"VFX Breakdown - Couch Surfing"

What's up guys, I'm Aaron and this is the VFX breakdown on the couch surfing video.
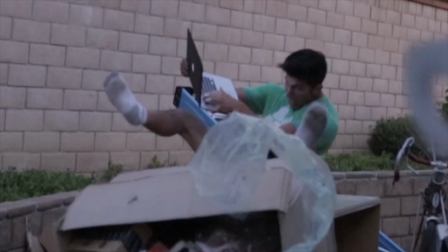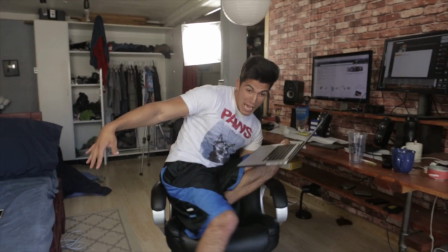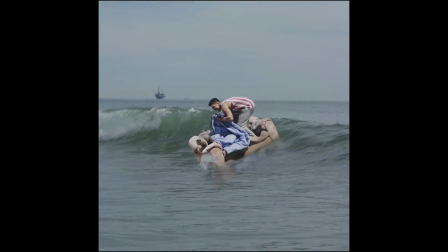So the original plan was to have a floating couch out on the ocean. So I went online and bought an inflatable couch.
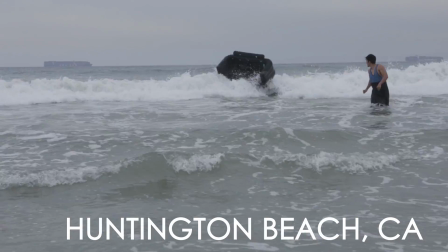We quickly found that putting an inflatable couch in the waves didn't work as we had originally planned.
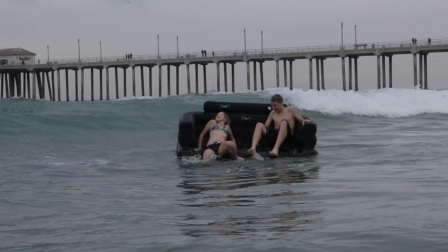First we tried the couch on its own, and then I had some kids who were standing by get on the couch, which also didn't work out too well.
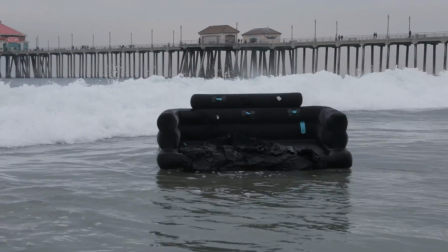So we decided that comping the entire thing in would be best, not only because it looked better, but because then we'd be able to use a real couch.
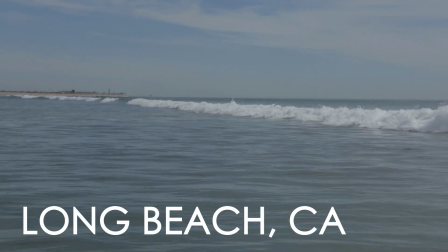After the tests failed, we went back to the beach on a sunny day and shot this plate of the water.
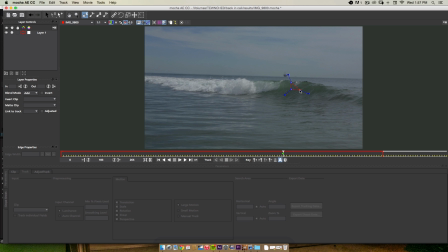After that, we brought it into After Effects and were able to track the motion of the waves using Mocha. When we're doing this, we want to turn off everything but Transform Tool because we only care about the position of the couch in this case.
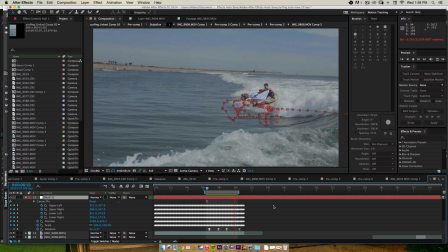After that, we shot the plate of the couch in my backyard on a green screen.
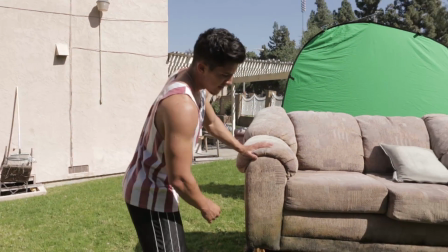Okay, so what we have here is a couch set up on this nice dolly right here.
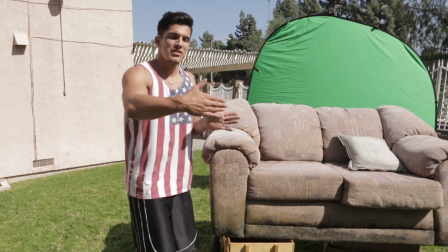That way we can turn the couch as we're filming it to match the perspective change and the video,
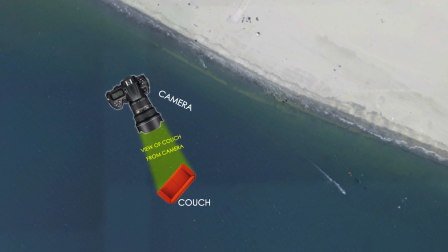because the couch starts far away from us and then it gets closer, so we're gonna see this sort of shift. So I'm gonna jump back here and take this, and we'll have someone while I'm on the couch pushing this to rotate it.
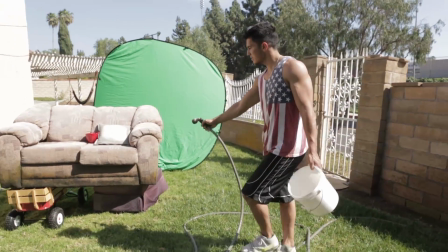Yeah. Okay, so right now we're gonna wet down the bottom of this couch right here, just so that it looks like it's actually been in the water.
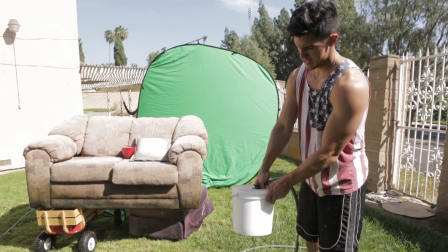Then we're gonna fill up this bucket so that when we start filming,
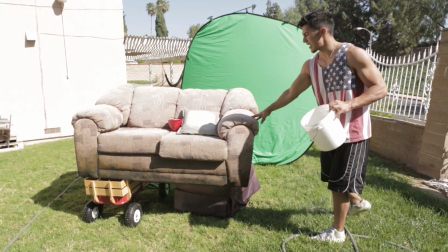we can have someone splash it against this couch here and make it look as though the wave is actually interacting with us.
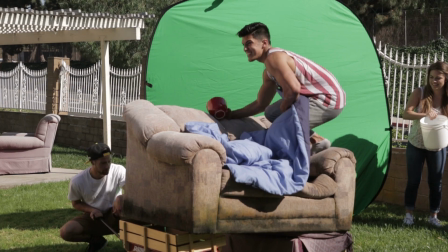And action.
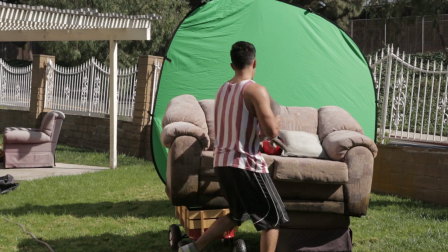So when I brought the green screen footage here into After Effects,
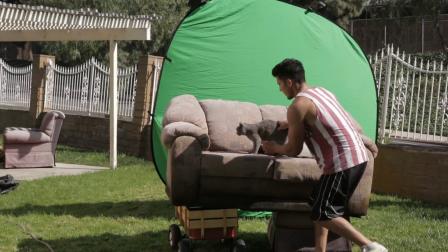I just had to composite the cat on there as well because there was no way we were going to be able to get this take of the couch spinning with the cat staying on there.
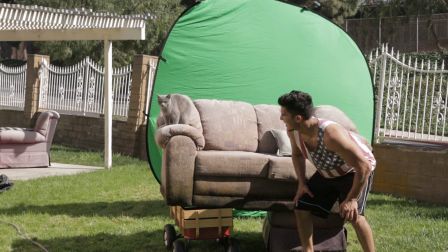So we shot the cat plate separately, and then we're able to composite Prince Michael onto the couch simply by tracking him.
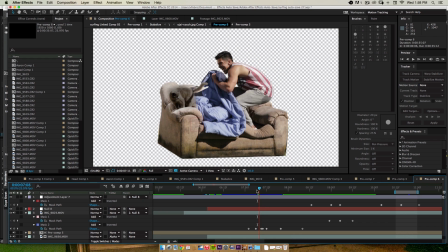And even though Prince Michael wasn't spinning in real life,
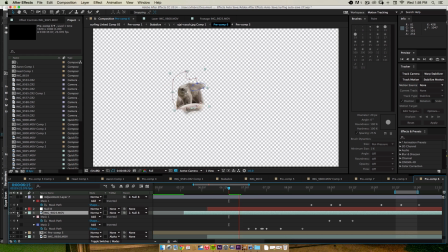it still worked because he was so small in frame that you couldn't really tell that there wasn't a change in perspective on Prince Michael.
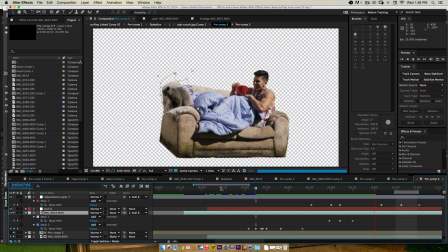Now, one of the most important parts of selling the shot was to have the couch actually interacting with the water.
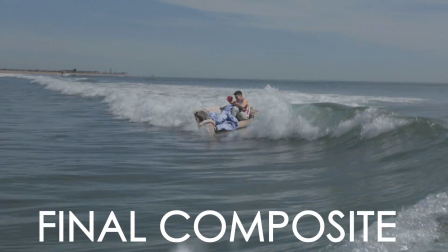And in order to make that happen, we needed to composite some splashes. And rather than having a splash simulator,
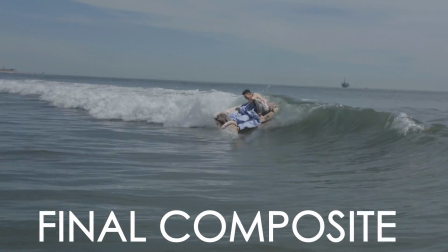I've used them in the past and found them very frustrating, time consuming, and often they don't look as realistic as I'd like.
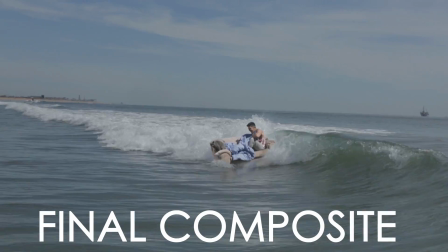I decided to use a real splash.
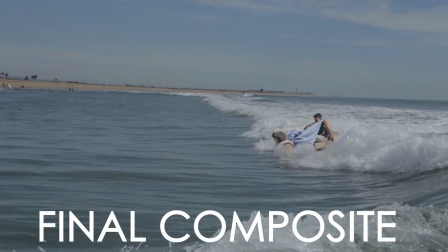And so I was able to get my real splash from this website that I've been using called VideoBlocks.
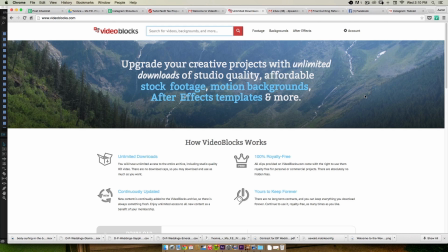So VideoBlocks is actually a royalty-free subscription-based stock media site that gives you unlimited access to stock footage. And it's awesome because the stock footage is all HD and you don't have to worry about poor quality when compositing with your visual effects.
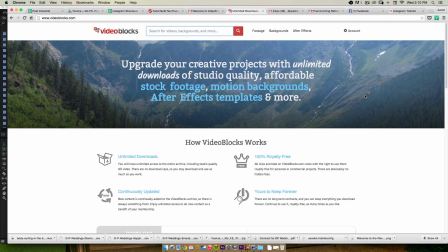And it's great because it has the same content that you'd find on more expensive stock sites, but this is subscription based, so you can download as many as you want. And again, everything is 100% royalty free, so you can use these clips on any personal or commercial project.
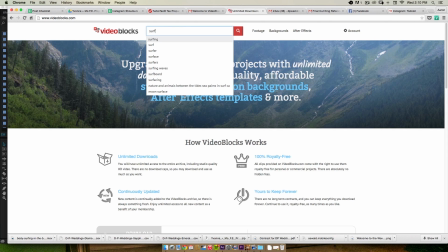And so I went onto the website and just typed in surfing, and I was able to find this clip of a surfer.
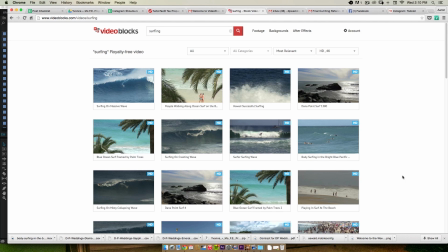And what I really needed was the splashing that happens when a surfboard goes down a wave.
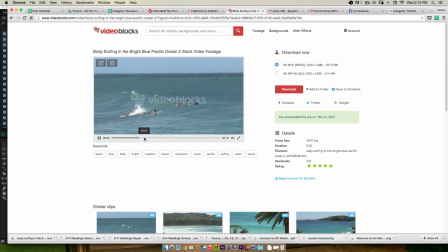And so I found this clip of a surfer, and it was great because it was nice and long, the right amount of splashing that I thought would be comparable to what a couch would do.
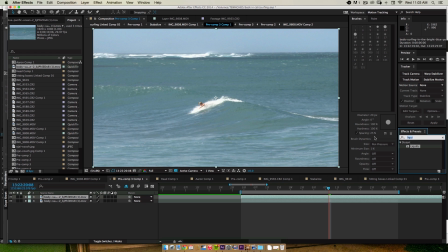So I brought that clip here into After Effects. What we're going to do is actually separate the splashing from the rest of the shot.